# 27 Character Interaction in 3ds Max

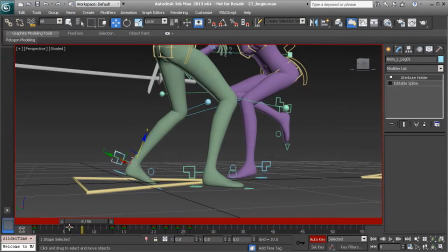[3:56]
and we're going to go ahead and delay the animation here let's grab the key on frame six and
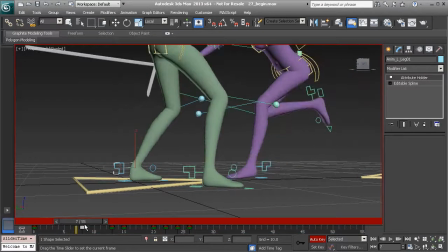[4:01]
bring that to frame eight that way she holds
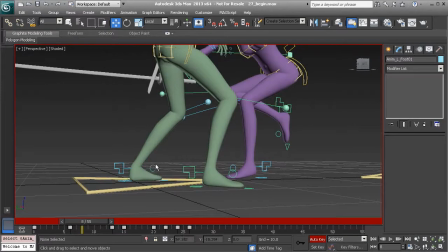[4:06]
that plant for a little bit longer so we can start to animate a foot roll grab our foot roll control object we
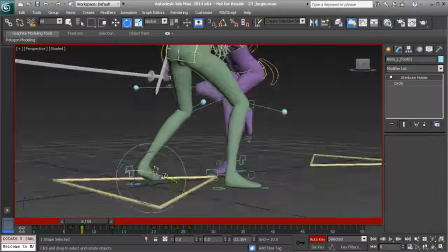[4:17]
should already have a key on frame six on frame eight let's go ahead and rotate the foot up and we'll rotate it over in the y-axis to loosen up the ankle.
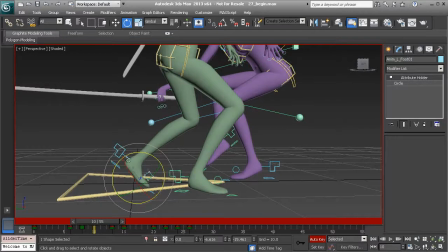[4:28]
Now we'll have it drop on frame 10 as she lifts her foot off the floor. So I'll use transform to zero. So I'll right click. Now going back to frame 10, selecting our leg control,
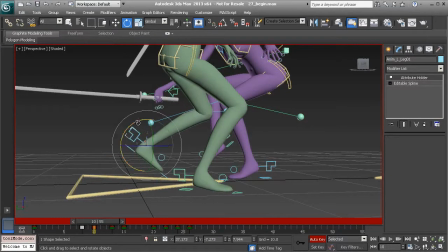[4:43]
we can go ahead and bring the leg forward here and rotate the ankle back for follow through and for a nice push off. Then we could bring it forward a little bit more on 10. Great.
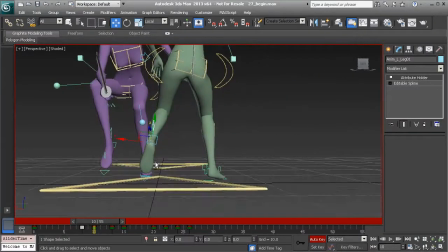[5:00]
Let's take a look at things in the back view. Looks like here we can go ahead and rotate the ankle in the Z-axis and out in the Y-axis to fix its orientation.
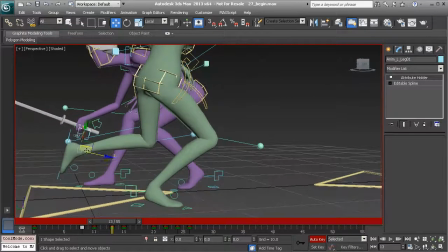[5:11]
Then you can see it pushes back on 13. No worries we'll just go ahead and bring it forward okay
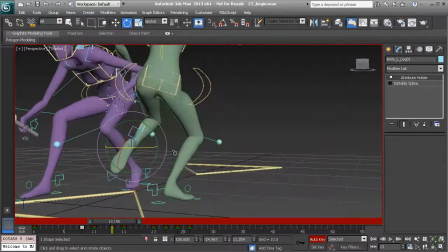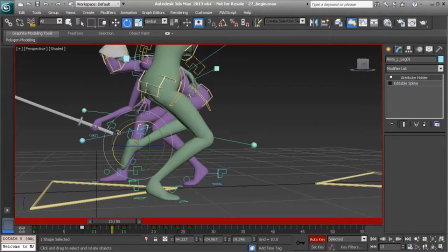[5:23]
I'll drop it down in the X a little bit
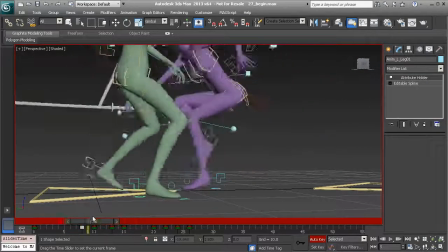[5:28]
and here's what we end up with a very nice start to our hop
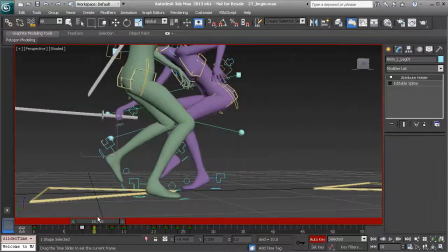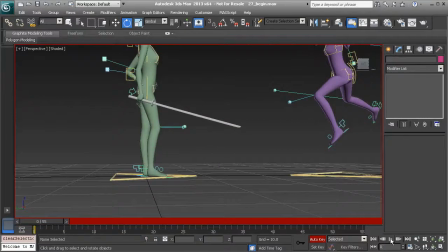[5:38]
beautiful so let's see how this looks when we play it back great if
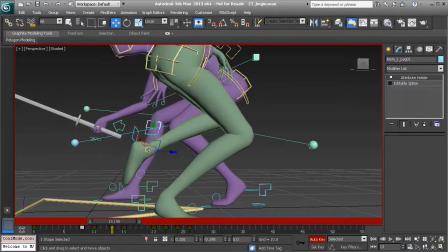[5:46]
anything I might want to lower the foot on 13 so it's not so so high the reason why is by the time
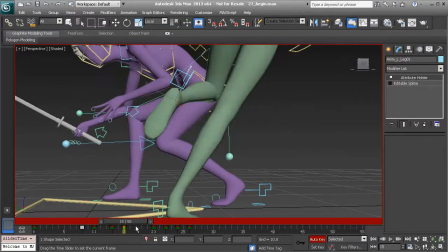[5:53]
we get to 15 we want to see that that lift and if it happens on 13 would
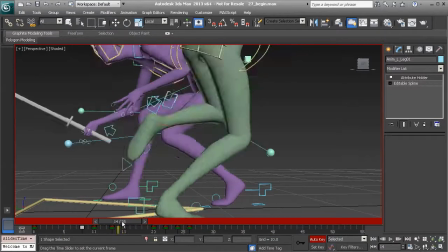[6:00]
almost look as if there's no change when we get to 15 great
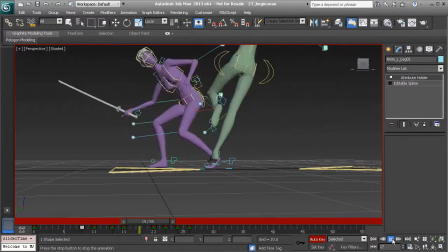[6:08]
so I'll play back again and that will work very well alright so we're now
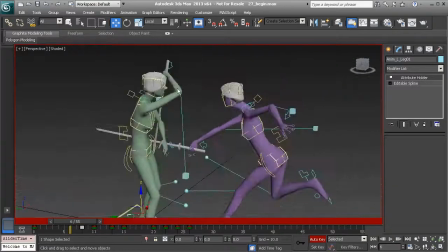[6:13]
ready to work on the arms let's go ahead and start with the sword and
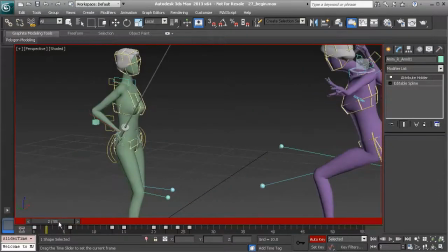[6:19]
though this looks kind of tricky it won't be too bad at all so
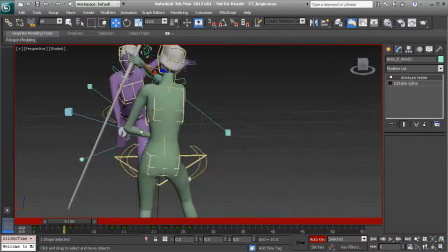[6:27]
first things first just taking a look at the attack, you can see that the villain has actually made it through on frame 5,
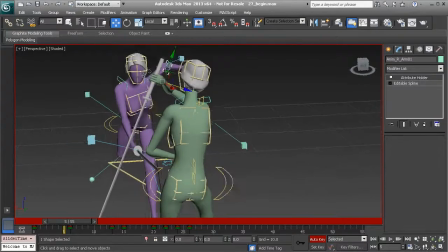[6:34]
so we need to go ahead and speed up the time in which the heroine's blade protects her. So I'm going to go ahead and grab the key on 6 and bring that to 5.
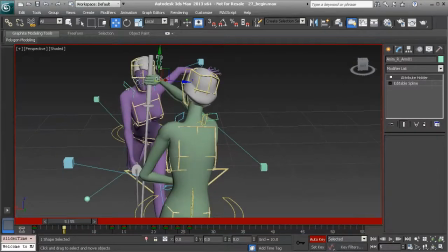[6:47]
Great. And now we can go ahead and move the sword so that it clashes with the villain's sword on frame five as well.
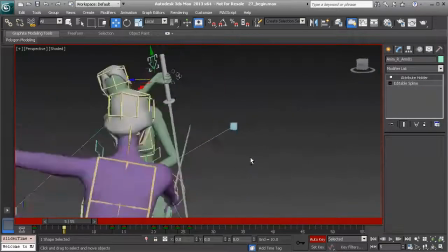[6:59]
Excellent.
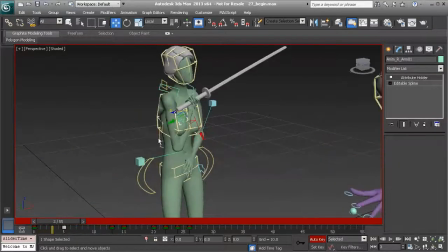[7:03]
Alright, so sticking with the sword arm, let's add an in-between on three where we bring the arm out.
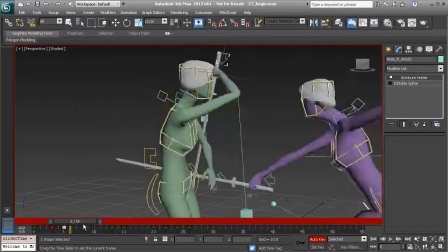[7:11]
And already after doing that, we should start to notice some nice movement.
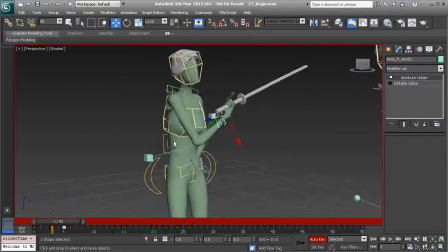[7:17]
But we need to take it a bit further. Let's go ahead and drop the wrist on three just slightly, just so we get a nice in-between.
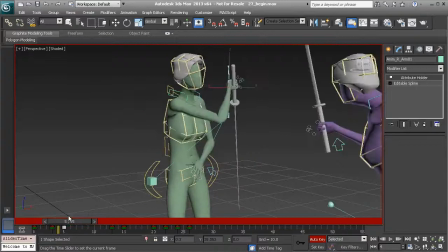[7:27]
She flips the sword around.
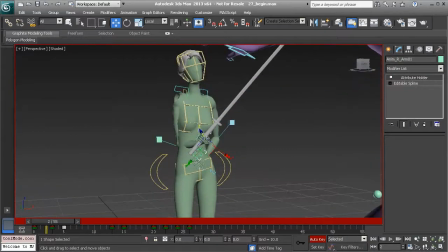[7:31]
Great, now we can go ahead and start to add more in-betweens. On frame two, I'll go ahead and bring the arm out.
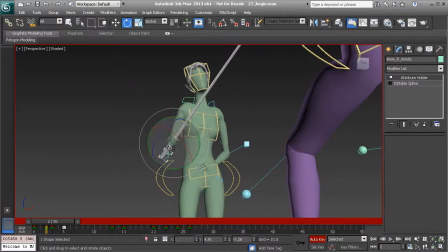[7:42]
And we can work on rotating the wrist so it's not broken,
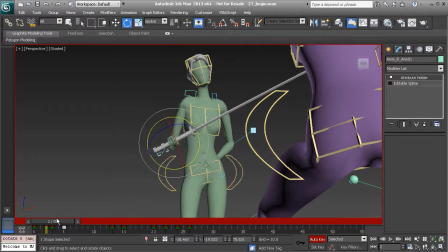[7:47]
and then bring it down just a little bit here, again, so we have a nice flip of the sword.
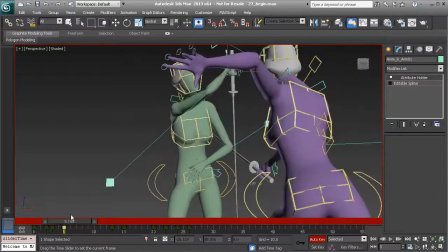[7:53]
The heroine protects herself okay